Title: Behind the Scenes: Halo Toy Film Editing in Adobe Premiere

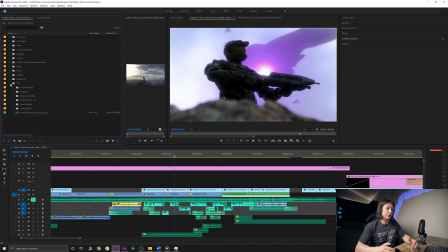So if you look online, there's tons of creators in the Creative Commons who will post sound effects, and one of the ones I found, and I'll leave the link in the description of who did it, he ripped all the Halo 1, 2, 3, and 4 sound effects, which was really useful for this.
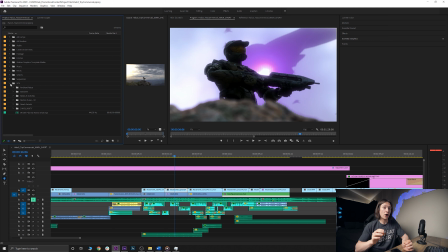On top of that, I literally just took a video of the Halo 2 trailer and the Halo 3 trailer and just scrubbed
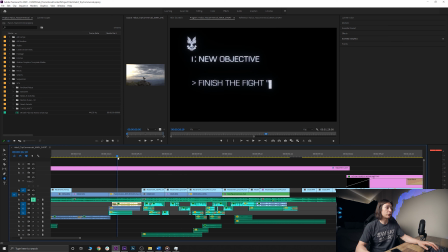through it to find the right clips that I wanted to for each section of the radio.
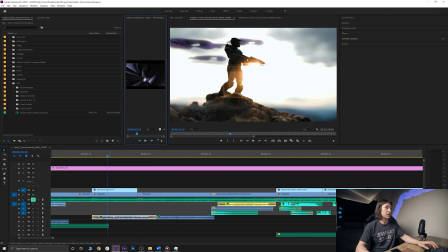So if I click here, for example, and I hit F on the keyboard, it will reveal my source panel, which is effectively the source of wherever the clip I'm selecting is. Remember, hit F, and then if we bring this panel just a little bit bigger, we can see that,
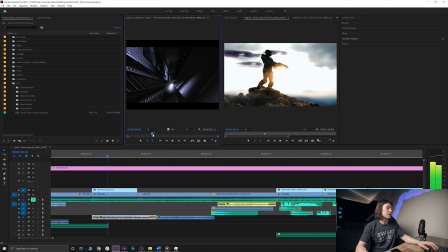just look at this window, and I just used this portion of the trailer right there. So what's in reality, I'm just trying to take whatever assets that exist and then use them to suit my needs for my piece of art. So how did I actually give it this radio sound effect?
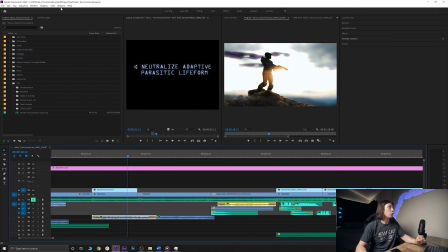Well, if we go to window up here and then go to effect controls, we'll open up my effect controls and we'll see a bunch of different effects on this audio right here.
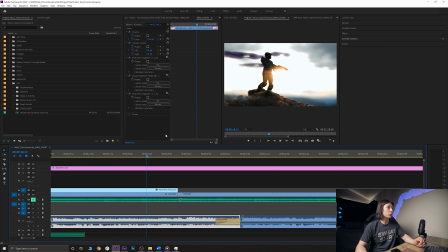And the audio from the Halo 2 trailer, what I did is something called a parametric equalizer. And what that allows me to do is look at the frequencies of the audio and sort of try and isolate different signals. So this one is trying to take out, I guess, the midtones, so to speak.
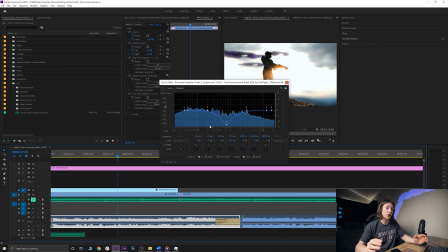Think of it like a curves adjustment in Adobe Premiere, but with audio instead. And if you look here, I did the same thing. It's really just trying to bump up the highlights, so to speak. And if you play with these settings, what you can do is you can really get different sounds.
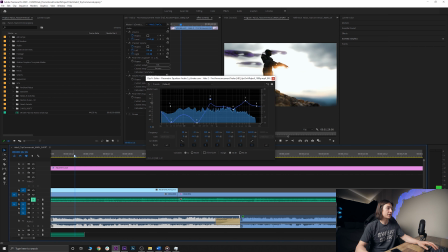So let's just play that back really quick.
They don't have enough punch to take out a Covenant assault carrier.
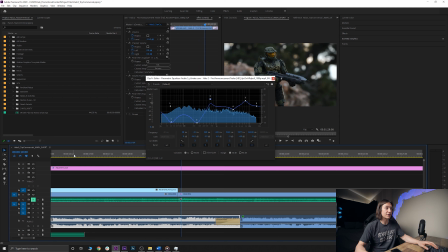So yeah, this is really how I achieved that sound from the radio clips. And let's just undo that. And then let's scroll all the way down to the very end.
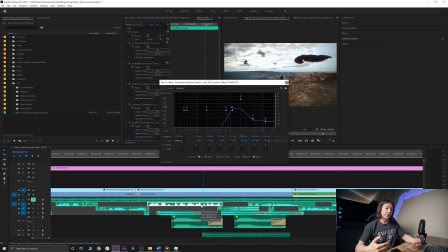And it's literally the same thing. I took some of the audio that I could find from the Halo 2 and Halo 3 MP3s, and then I doctored them up in a way to really try and sell the sound effects to make it feel real,
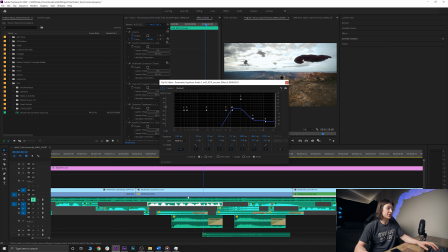like as if someone is actually listening to a radio. So let's give that one more listen.
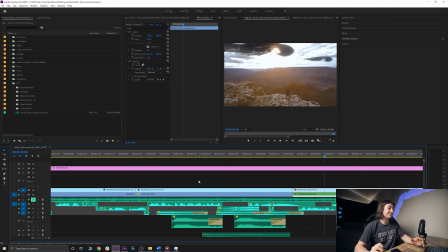So there's definitely a pretty intense radio sound effect there, and obviously these things can be doctored up in Adobe Audition if you need to, or some other audio post-processing software, but this gets the job done for me, especially with the music overlaid onto it.
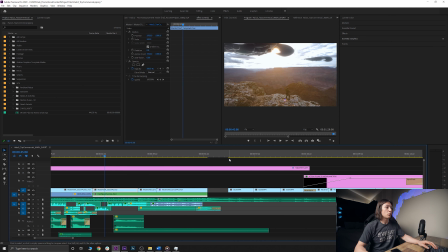The last thing I want to go over really quick is the final clips. What we have here is just a couple shots of
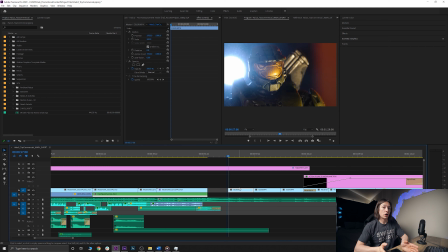my Halo figure on a black background / against my wall, and because it's a super shadowed up the field, you can't really tell it's my wall, with a light in the background just to really bring some attention and focus to the figure itself.
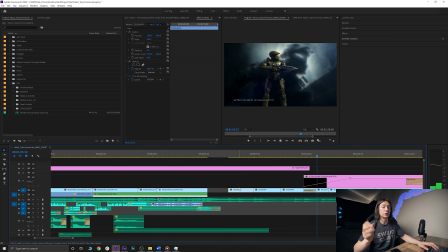And then the final shots, we go to the composites I did on the blue screen. So all in all, again, it's not a crazy fancy edit with a lot of transitions. Where the intensity really picked up was the VFX, which we will talk about in the next video. So that's the editing breakdown. Let's wrap this video up and we'll talk about some visual effects in the next video. Okay, so that's the video editing of this sort of Halo tribute video with this little action figure of the Master Chief. I hope you learned something in this video.